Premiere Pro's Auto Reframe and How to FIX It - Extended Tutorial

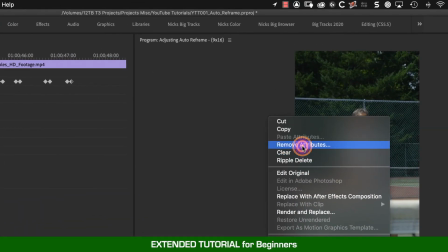490s
So this is another example where I would right-click and remove all the attributes
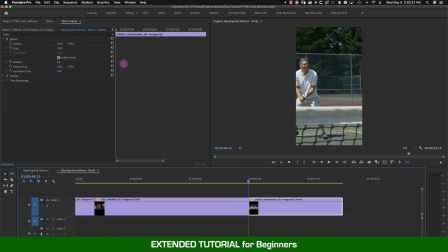495s
that's going to clear out the auto reframe and create your own dolly move by using the position keyframes. So if you drag through here, we want to be able to see him swing the racket and hit the ball. So we want to start maybe something like that.
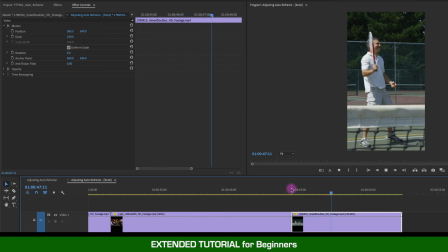And then when he turns his head is where we want to start moving over to see the high five with his partner.
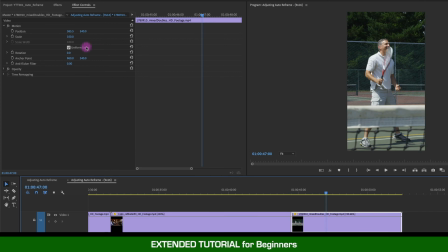525s
Maybe right around here where you can tell he got the shot. We're going to place a keyframe. Then we'll slide over to the high five, drag our X to center the two, and now when I play it,
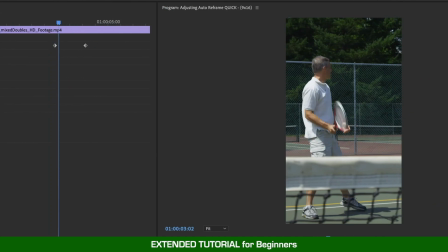547s
much better looking. Now you might have noticed that the camera move was a little stiff.
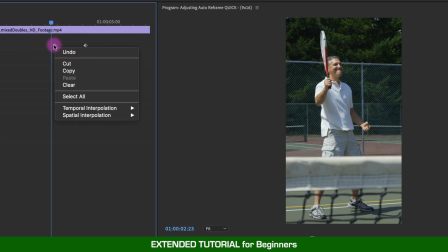555s
We can do the same thing we did on the last clip by going up here right-clicking on the first keyframe and selecting ease out and
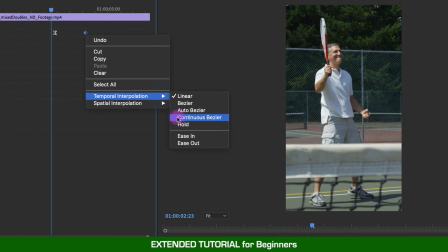565s
then right click on the second keyframe ease in and now we'll play it
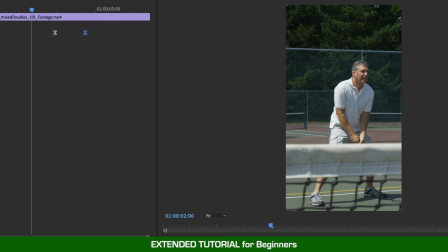571s
one more time and you'll see it'll be a lot more smooth and
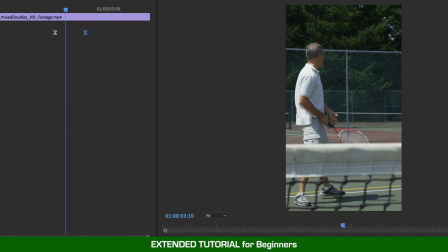577s
you can always play with when that happens you might want to move
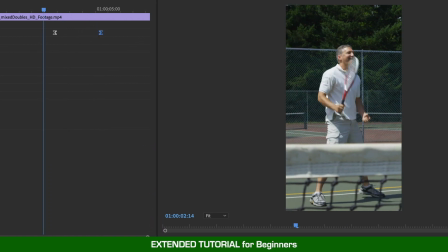583s
this down a little further see how that looks there
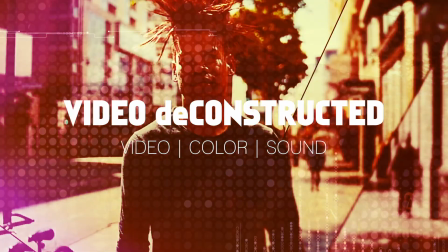588s
you go thanks for watching and of course click the subscribe button hit the bell click Thumbs up,
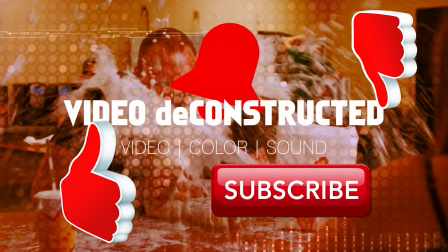594s
thumbs down, start clicking on everything below the video for the best results. Save it, share it, show it to your grandchildren, all that good stuff.